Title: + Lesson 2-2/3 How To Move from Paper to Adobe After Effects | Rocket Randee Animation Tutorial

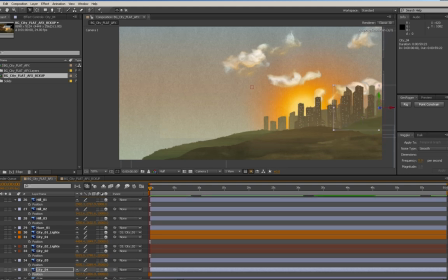1751s
Now, what I could do is actually use a couple of these city 4s and actually duplicate this and just have a couple of them going on, which will help make the city look a little more expansive. Maybe this one can be at 35,000.
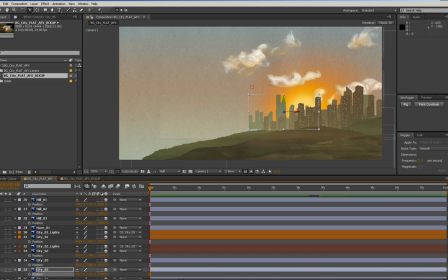1771s
Bring it down a bit. And then maybe scale it up. Move it over. Now, right now, they don't seem to have much depth. Like they all kind of look like they're stacked on top of each other. So that's where the haze and the background color come into play.
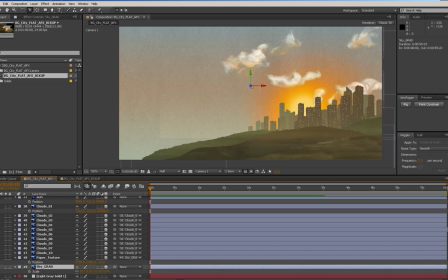1790s
What I usually like to do is take the sky gradient. We'll make a new one.
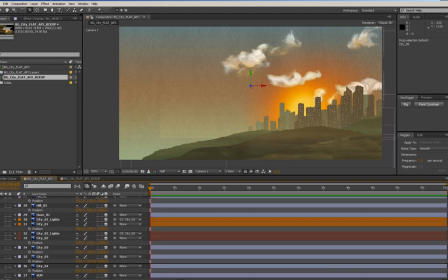1795s
We're duplicating it. And then I like to put it up here. And I actually do create new layers for them.
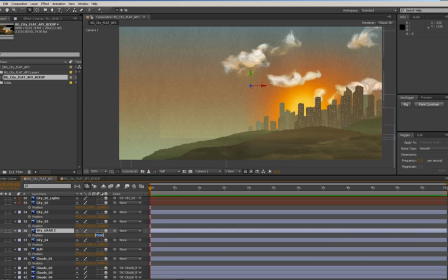1802s
Like they stay 3D. And then I'll put it just above. So this will be at 29,000.
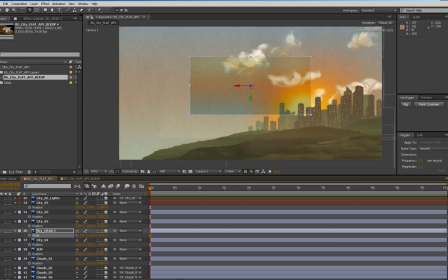1808s
And it'll go just in front. Scale it way down. And right now, this is a multiplied layer.
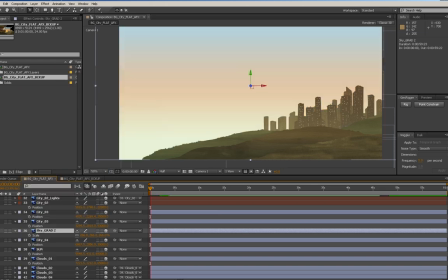1816s
We need just this to be normal. So we'll do a normal. Put the transparency down to something like 5.
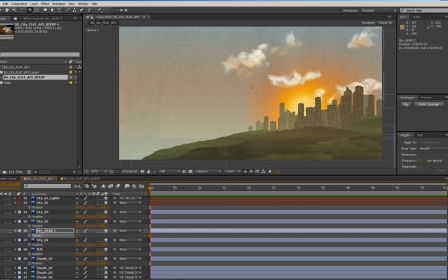1823s
And I want to also make sure that I don't change the color of the sky too much. So knowing that, let's put this back to 100%.
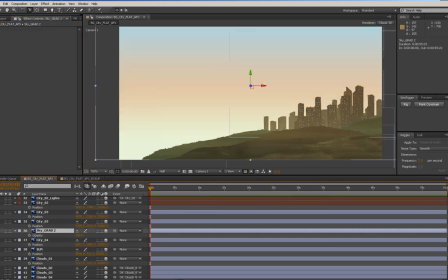1831s
And let's just darken this a little bit until it matches more the actual gradient colors of the sky.
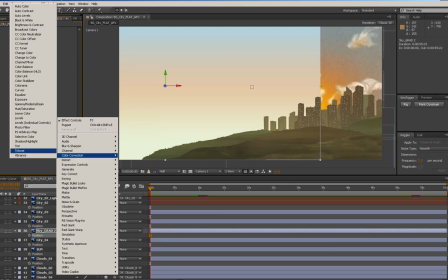1837s
Because right now it's way too bright. So we could just take our levels.
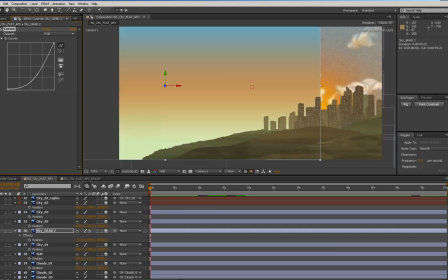1842s
We could probably use curves as well. Just bring this down. There we go. Okay.
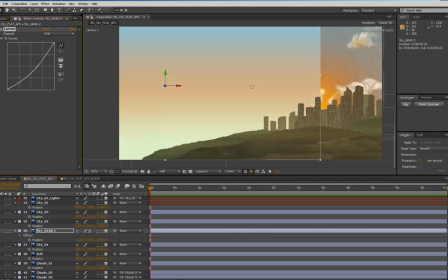1860s
Not quite right. Let's go in here. We just darkened it too much.
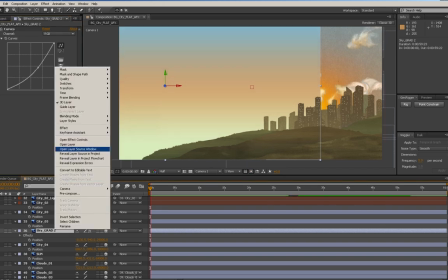1868s
Okay. Blending mode. Normal.
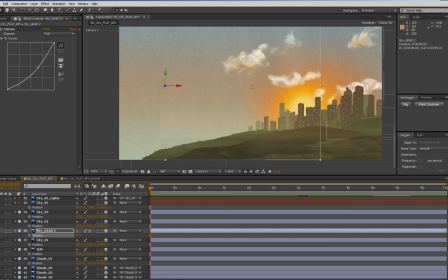1873s
Okay. Put its transparency to 10. I just want to make sure that I'm not brightening the sky too much. Position this over. Now these you have to be really careful with, because if you pull your camera back too far,
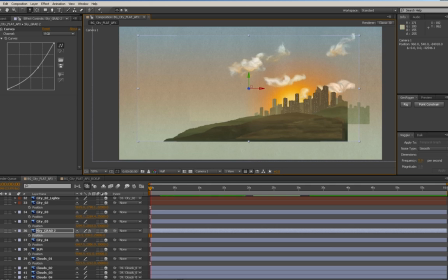1892s
you'll expose them, and then you'll lose the illusion that you're creating.
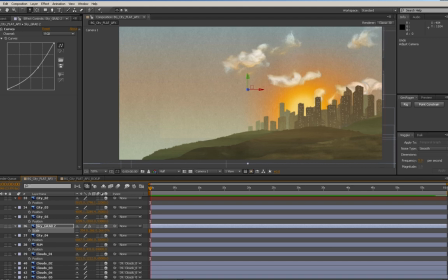1896s
So you either want to scale them a lot up to the sides, or you can scale them up significantly, because it's more just to get the color of the sky in there, because there's going to be more of them. So I'm going to give this a very particular color. Maybe we'll give it a fuchsia color. And then I'll duplicate this out, and then we'll add another one.
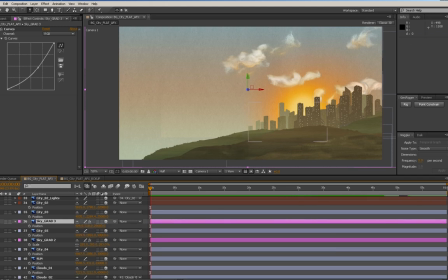1917s
Whoops, that happened. We'll add another one. And this one's going to be at, the city's at 53,000.
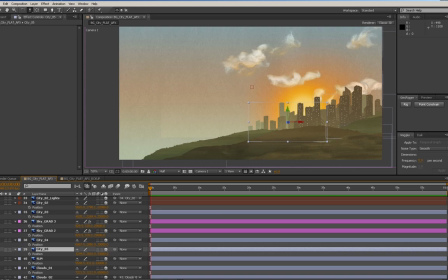1933s
We'll bring this one. I want this city to be below this city 4, which is at 30,000. That's at 29. Actually, let's put this one here. We want this one to be at 52,000.
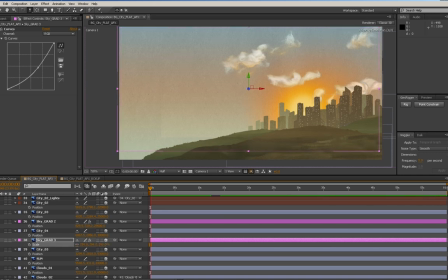1950s
There we go. Scale it up. Okay. And then the next one, we'll create another one. And this one's going to be at 24,000. Okay.
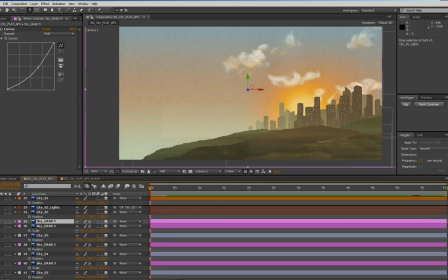1972s
So what this is gradually going to start doing is it's going to create some haze between our buildings.
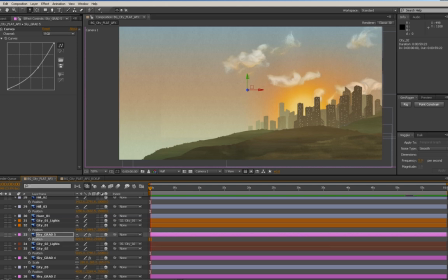1982s
21, 1, 2, 3. And I actually even use this for the, scale it down. We can always scale it up later. And you can even change it. If you find that you want your haze to be a different tint or a different color, you can change it. Use whatever you want. This one will be at 19,000.